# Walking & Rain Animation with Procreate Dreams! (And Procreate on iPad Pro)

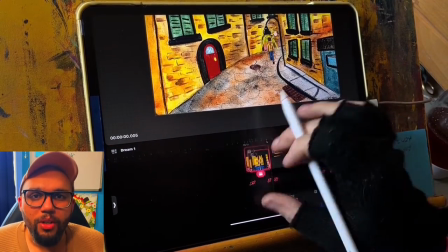3:45 There's a couple ways to control the speed of this obviously the faster you move it across the screen the faster it's going to move across the screen but
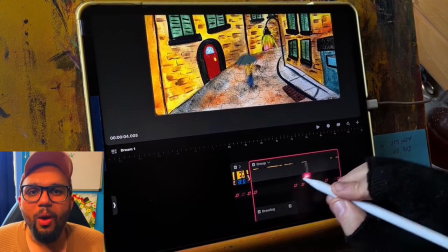3:52 you can also increase the size of the frames within the track or change the frame rate itself and the settings but you can manipulate all
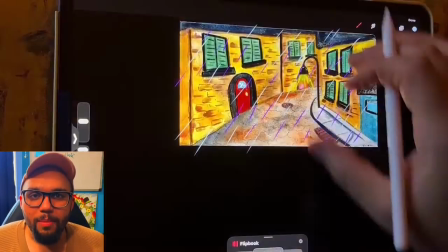4:00 of these things to get different speeds of frame rate within the same animation file it's a little bit complicated maybe i'll make a
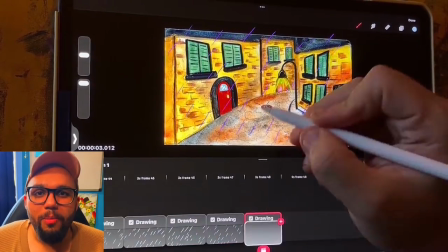4:07 separate video on that if that's something you want to know about how to manipulate frame rates in one animation file let me know in the comments and i will definitely
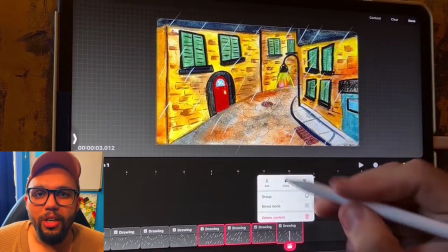4:13 take that into consideration as a future video option so let me know
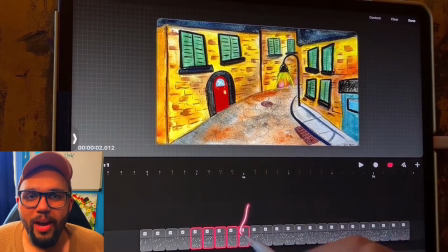4:18 rain is really simple to animate if you actually keep it natural when you think about rain
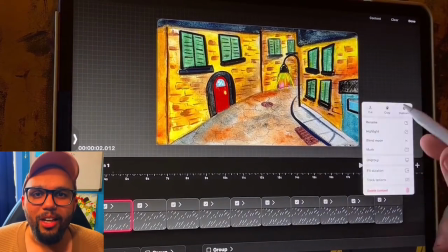4:22 it doesn't fall in like a uniform fashion it's literally crashing
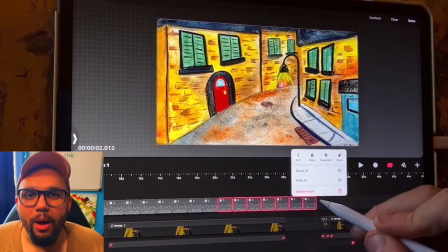4:27 to the surface of the earth as fast as possible so don't overthink rain
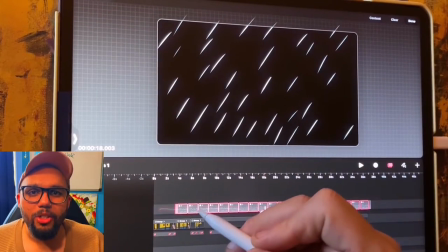4:31 just get your marks on try to keep them somewhat linear but you don't have to focus too much on that they're going to be moving across the screen very quickly
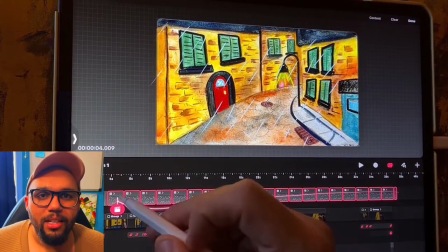4:38 so the focus isn't going to be on the rain they're more of an asset to the whole image itself however if rain is
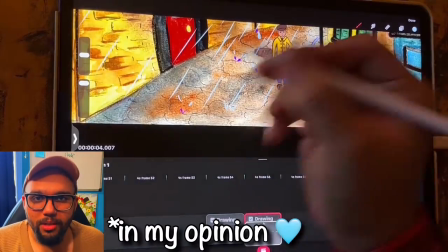4:45 the focus of your animation that's where you want to put more work into the rain droplets themselves and keeping a sense of uniformity in that, if you will.
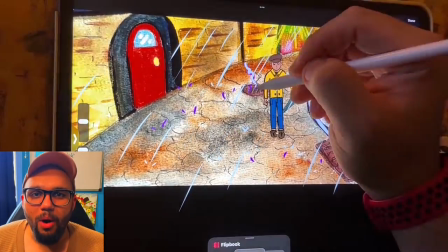4:53 For the first scene, I animated water going into the sewer drains.
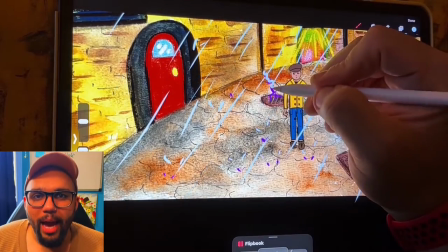4:56 I didn't do this for the last scene because I feel like while watching it back, it was missed because of the speed of the clips.
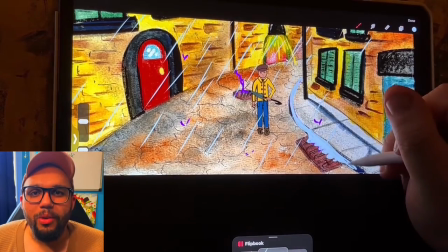5:03 So maybe a little bit of displaced effort, but it was still fun to do. And I think it looks all right if you can catch it.
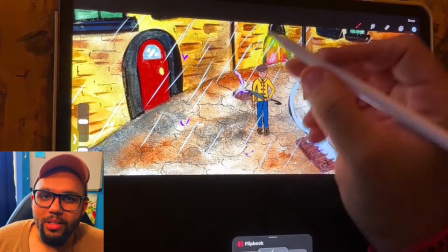5:09 It moves by really fast. It is there, but I didn't include it in the final clip because it was going so quickly. all right so for the side view walking
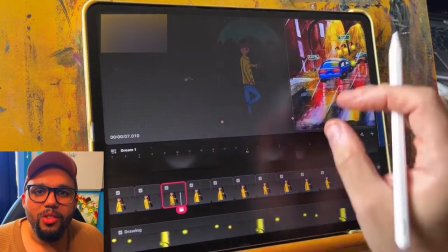5:18 animation typically I would just press the record button and drag it across the screen and I did do that at first the problem was it looked like the
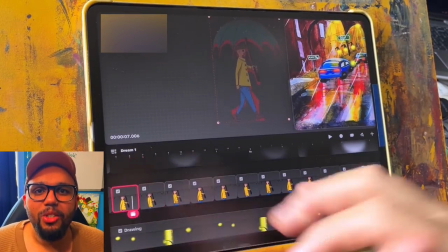5:26 character was walking on ice so instead of doing that I decided to make it look more organic by lining up the footsteps together by
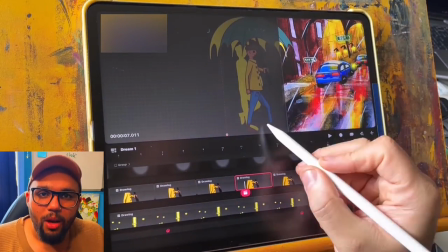5:34 placing them where the footfall actually goes and then lining all of that up accordingly it took a little bit more time to do that but I think the result
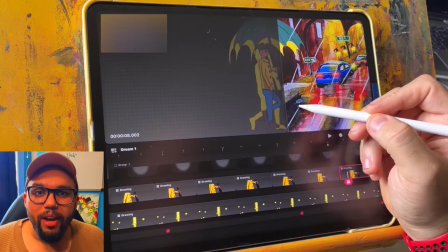5:42 was worth the effort versus doing it the other way. The other way is totally valid. There's nothing wrong with doing that, but this is just a creative choice that I made.
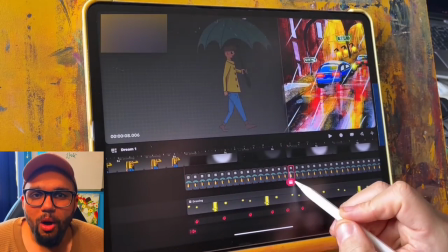5:50 You could do it either way. Once the walking cycle is drawn, the effort is really over.
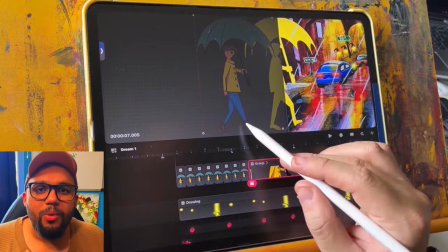5:56 That's the hardest part in my opinion. So if you want to do press record drag or you want to line them up one by one, it's going to look good either way.
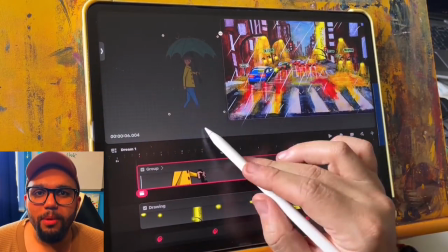6:03 To finish up this part of the scene, I do add some water droplets splashing onto the umbrella i did this in the other scenes but because
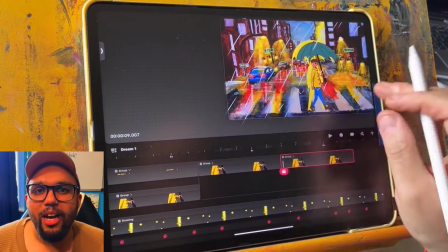6:11 the perspective is so different and the umbrella is so small it's actually kind of hard to see those droplets but here the umbrella is much bigger it
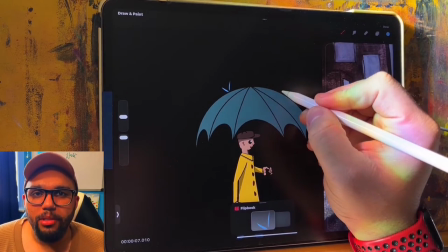6:18 takes up more space and it's more visible on the canvas so it would make sense to have those droplets there also so i went on and i added those individually across the screen as well
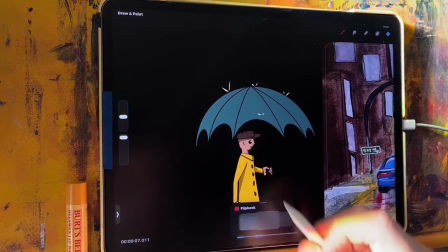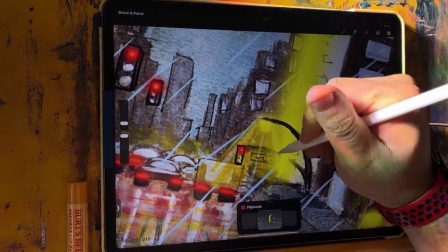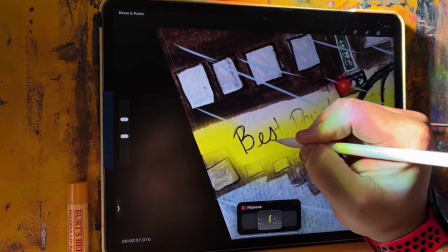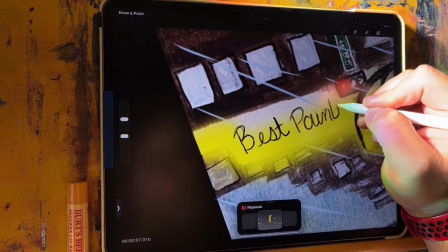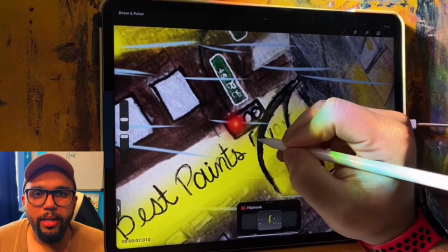6:55 For the crosswalk background I wanted to make the lights flicker a little bit just to add a little bit more of an organic feel as I always say and
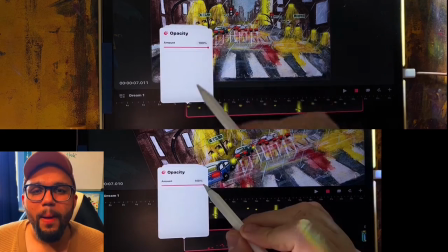7:03 that cohesive cohesion cohesive cohesion hard to say but anyway so I do the car lights and then I do the city lights and I
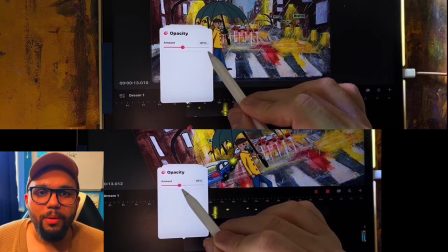7:10 do these separate just so there's a little bit more randomness because they're all uniform within themselves so
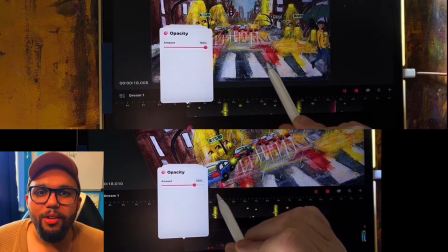7:15 having them go at their own rates kind of adds a little bit of diversity and that is the end of this scene.
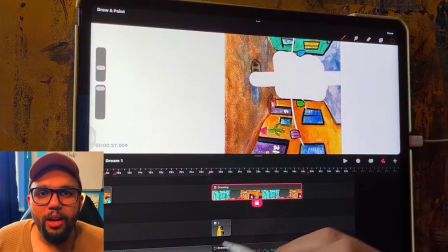7:20 So for the final scene I have two layers of this same background. We have a foreground in the background.
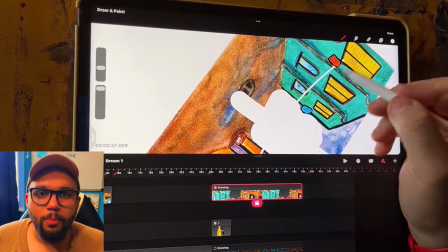7:26 The foreground has a portion of it erased.
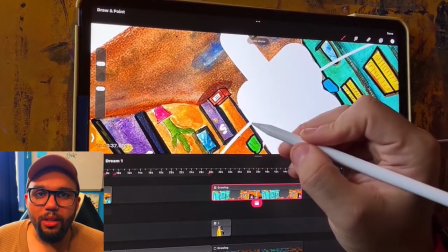7:28 The reason I did this is because in the original watercolor painting I had clothing lines across the buildings and this created a conundrum
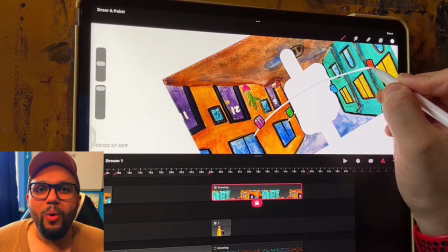7:36 because if the character's walking towards the viewer at one point they're going to be behind those clothing lines and then at another point they're going to be in front of
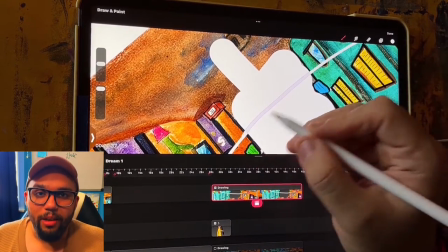7:43 them.